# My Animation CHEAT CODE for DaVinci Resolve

I believe this about tracks perfectly with the Easy Ease settings you might see in After Effects.
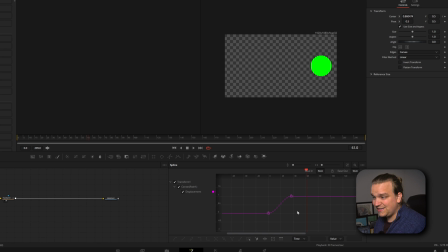4:13 I believe that has an influence of about 30. And if we actually click in our timeline viewer and press T, all of a sudden up here, you will see ease in and ease out. And if you select those two keyframes, you see that the ease on those has been set to 33. Now, here is my secret. We're going to increase these ease values, but we're going to increase them to a specific amount. We're going to change one to 50 and one to 70. And which one is which really comes down to how you want the motion to play out. Personally, I find out that if you want more emphasis on the beginning or ending of a move, set that easing parameter to 70 and complement that with 50 on the other side.
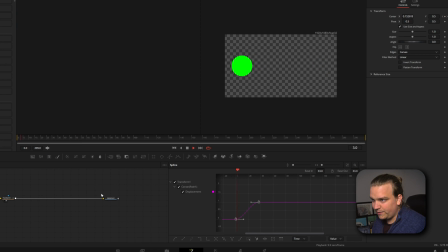4:52 Let me show you. Again, this is the standard 33, just a little bit of smoothing. I'm going to change that. I'm going to pull up ease in to right around 70 and ease out to 50.
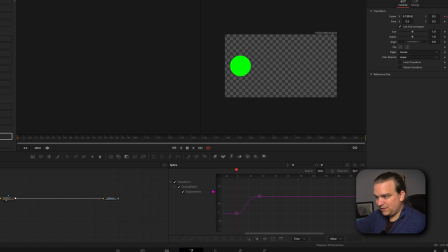5:05 Now what you'll see when we play this back, again, we increase the 50 from 30 as well, so it'll take a little longer to get up to speed, then it will have a little bit more of a whip since this is taking effect over the same amount of time, but it will take a much longer time to slow down at the end. Watch this. You don't have to make your own sound effects. I'm pretty sure I always do. Again.
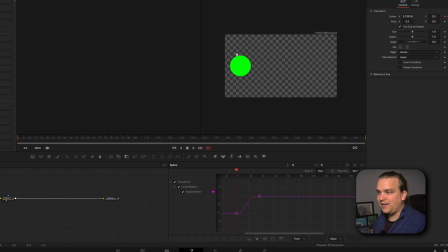5:33 And you can sort of feel that it takes longer at the beginning, but it takes longer at the end than it does at the beginning. Awesome. And just to demonstrate, I could reverse those. I could bring the ease in down to about 50 and the ease out, crank that up to around 70.
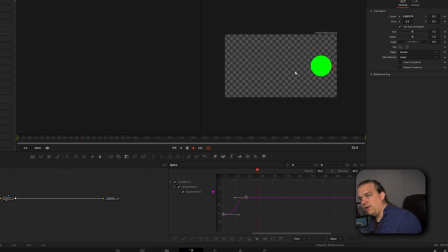5:51 Now it takes much longer. There is more emphasis on the front end of that move. I use this on almost everything I animate. And again, this is still just a starting point. It's a really good baseline for consistent smooth motion. But the value of the spline tool is that you can do anything with this move.
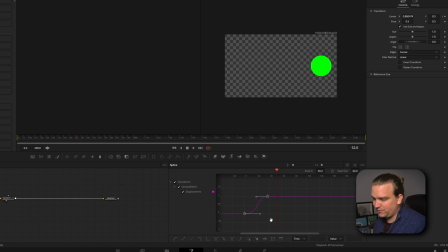6:13 You can increase these ease and durations, but also you have these handles down here and you can change the direction of these. Now again, try to remember that this is a visual representation of this move. So when this was smooth, it was taking longer to get going.
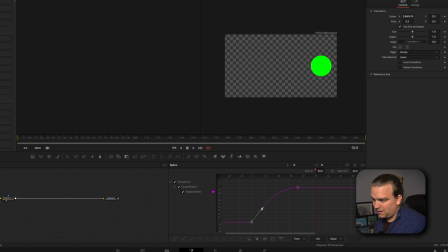6:29 So if we pull this up, so that is coming right up, and then we change this ease in back to around 70. Try to think about what this is going to do. It is going to be not moving at all. As soon as it hits the keyframe, it is going to take off and then have a nice long slow down towards the end again.
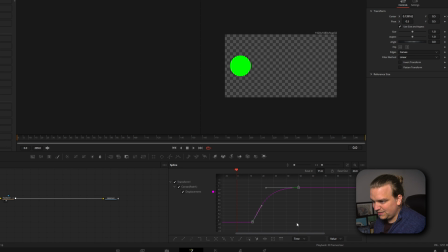6:47 And we will actually move this a little ways out so we can see that. It's still, and then it kicks off. Now this feels weird when it's on screen, but if we come back to that first keyframe and take that off of screen,
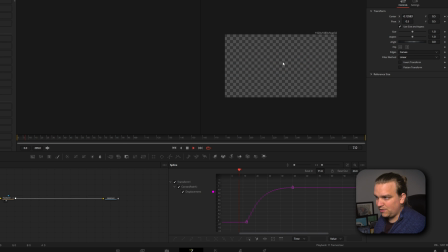7:03 then it whips on screen and then comes to a slow, nice, and good there. And hey, we can hop over to this settings tab over here, check on motion blur, pull this up a little bit so that this comes in with a nice little motion blur and comes to a rest. Looks really good. This is currently one thing I go back and forth on the most. If I have animation starting from off screen, sometimes I still give it a little bit of ease so that it has really sells that whip as soon as it's on screen. But more often than not, I just have it start at full speed and only give it ease when it's somewhere on frame.
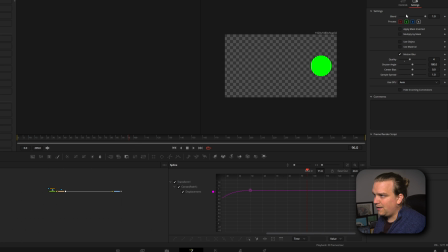7:36 So then if I wanted this to hold for a little bit, I could come back to controls, set a keyframe. If I want this to move back off that same side, come a little later, changes all the way back. Now we're gonna set up the same thing again. I'm gonna select both of these keyframes, flatten out automatically.
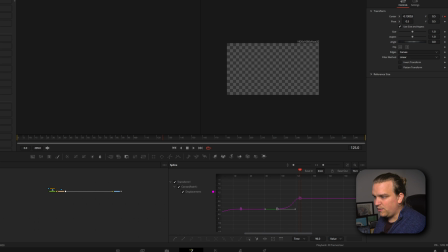7:54 I'm gonna connect this first one. We're changing that ease out to about 70 and this ease in, I'm gonna change this direction. You can also select this and come down to this button down here to change to linear. So now if we just play this back, it whips on screen, comes to a nice slow close and then slowly picks back up speed to come off screen.